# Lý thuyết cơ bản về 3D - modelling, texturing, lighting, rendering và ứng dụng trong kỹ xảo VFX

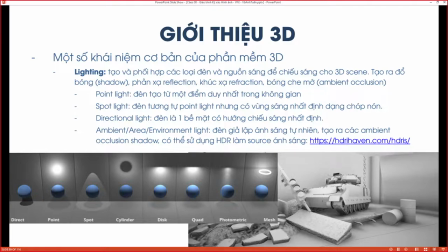(31:06)
Thì đèn thì nó sẽ tạo ra hai cái những cái tính chất về mặt ánh sáng, về mặt vật liệu. Chúng ta sẽ tạo ra cái shadow là cái quan trọng nhất, đúng không? Nó tạo ra cái shadow cho cái vật thể của chúng ta.
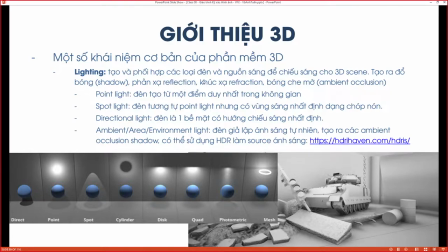(31:19)
Chúng ta sẽ có thể tạo ra và tương tác với những tính chất của vật thể về của vật liệu như là phản xạ, reflection, khúc xạ ha? Và những cái tạo ra những cái shadow dạng ambient occlusion, tức là những cái shadow dạng bóng mờ bị che, đúng không?
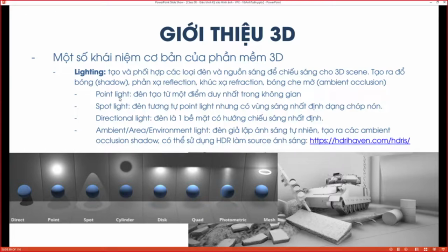(31:37)
Thì các cái thể loại đèn phổ biến chúng ta sẽ có những cái thể loại đèn như là point light, spotlight, directional light. Thì đây là những cái loại đèn các bạn thấy là đa phần trong các phần mềm 3D nó đều hỗ trợ. Thì point light đơn giản là ánh sáng từ một cái điểm, đúng không?
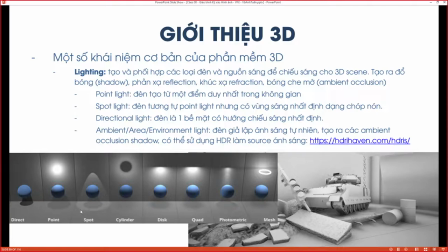(31:53)
Spotlight là ánh sáng tỏa ra trong một cái hình mũ, chu vi một cái hình mũ, hình chóp. Rồi chúng ta ví dụ có directional light là những cái dạng đèn
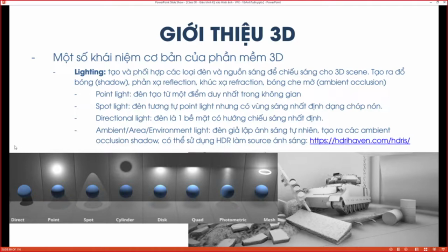(32:08)
nó là một cái giống như là một cái hình vuông hay hình chữ nhật, nó phủ ánh sáng xuống được chưa, nó tạo ra ánh sáng nó diffuse nhiều hơn. Rồi chúng ta sẽ có cái dạng là ambient light hoặc là environment light, area light, tên có thể khác nhau nhưng mà cái thể loại thì đó là nó cũng tương tự như nhau nhau ha?
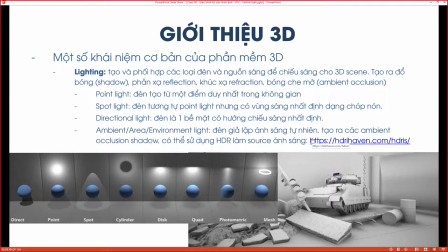(32:26)
Đó là cái những cái đèn mà nó giả lập cái ánh sáng tự nhiên, ánh sáng môi trường tự nhiên chúng ta ở ngoài trời đó. Tức là ánh sáng mà nó bao trùm tất cả cái scene của mình, được chưa? Và cái ánh sáng này thì nó sẽ thường tạo ra các cái ambient occlusion, là những cái bóng đen bị che ha,
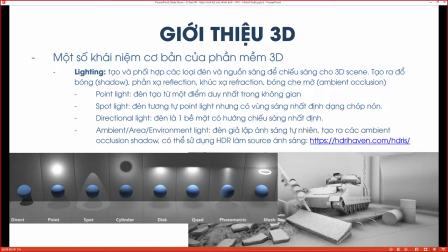(32:44)
vì nó sẽ giúp tạo ra gọi là tăng thêm cái tính thực tế cho cái cảnh quay của mình. Tại vì ở ngoài cuộc sống thật thì các bạn thấy là chúng ta cũng sẽ có những cái loại bóng đó khi chúng ta nhìn vào những cái vật thể của mình ở trong không gian. Thì để sử dụng tạo ra cái environment light này,
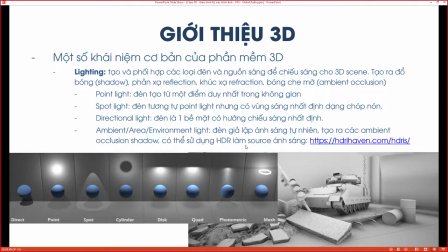(33:03)
người ta có thể sử dụng những cái hình ảnh HDR, tức là viết tắt cho cái High Dynamic Range, đúng không?
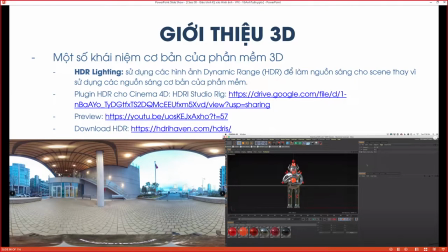(33:10)
Thì đây là cái một cái hình ảnh High Dynamic Range, người ta chụp bằng máy 360 độ thì cái hình ảnh nó ra cái dạng này. Thì khi mà người vào trong 3D, người ta sẽ có thể gọi là bẻ cong nó lại trở lại thành một cái hình ảnh bình thường,
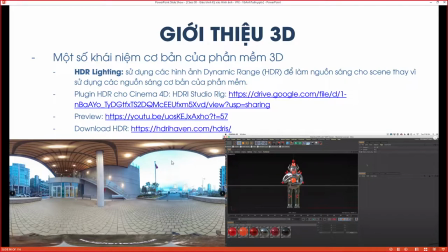(33:28)
nhưng mà gọi là có thể bao phủ toàn bộ cái scene của chúng ta, được chưa? Thì nếu nó gọi là High Dynamic Range Lighting.
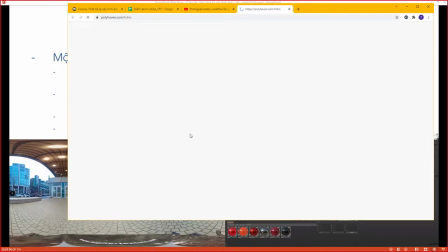(33:40)
Các bạn có thể lên cái trang, một số trang người ta cung cấp những cái trang HDR để các bạn download về, chẳng hạn như là trang này, đúng không?
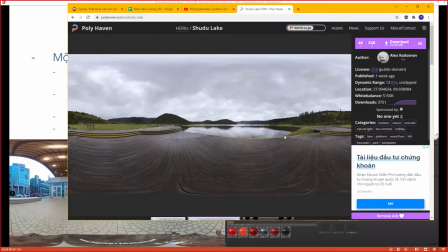(33:51)
Thì trang này các bạn có thể lên, các bạn tìm những cái HDR mà các bạn
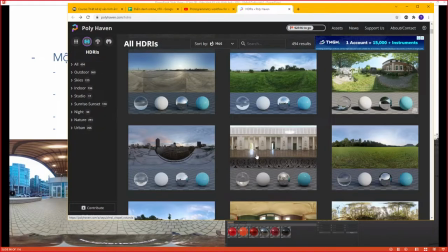(33:59)
có thể download về để chúng ta dùng để làm cái ánh sáng cho cái scene của mình ha.
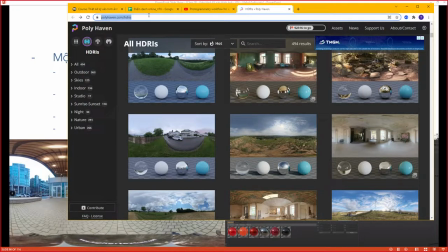(34:08)
Đây là trang Polyheaven.
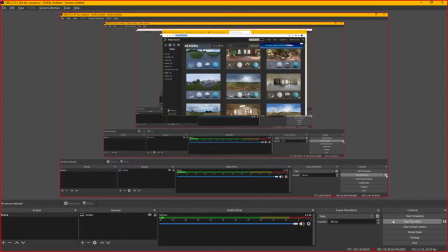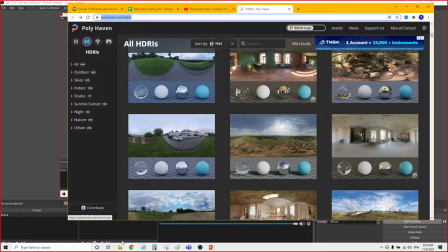(34:19)
Rồi.
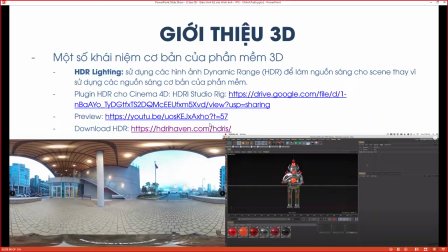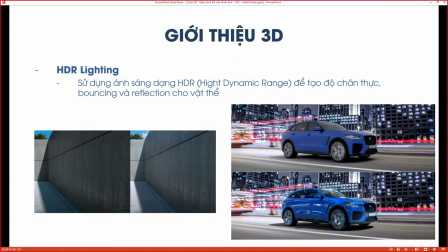(34:24)
Thì khi mà sử dụng ánh sáng High Dynamic Range, thì các bạn thấy là cái màu sắc của nó nhìn nó sẽ thực tế hơn. Ví dụ như những hình này, nếu mà chúng ta sử dụng ánh đèn bình thường, thì cái màu sắc nó nhìn nó sẽ không có thực tế bằng cái khi chúng ta sử dụng High Dynamic Range HDR để mà tạo ánh sáng.
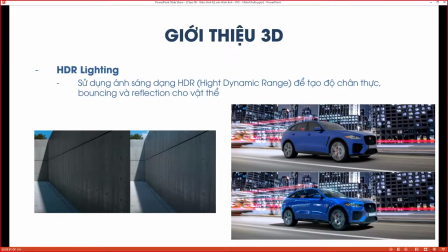(34:42)
Và ngoài ra nữa thì cái HDR nó cũng có thể dùng để cho chúng ta áp dụng vào những cái reflection, được chưa? Ví dụ như trong chiếc xe này, khi mà chúng ta áp dụng cái không gian HDR vào đó, thì nó sẽ xuất hiện trên những cái reflection của chiếc xe và nhìn nó sẽ đẹp hơn rất là nhiều,
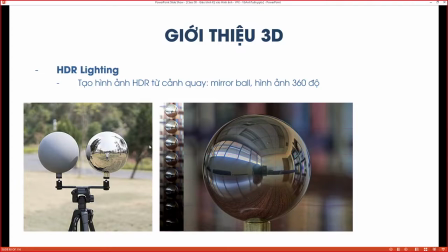(35:00)
đúng không? Thì khi mà người ta thực hiện kỹ xảo hiệu ứng, khi mà người ta muốn ghép một cái vật thể vào một cái không gian 3D đi, một không một cái ghép vào một cái cảnh quay thật, đúng không?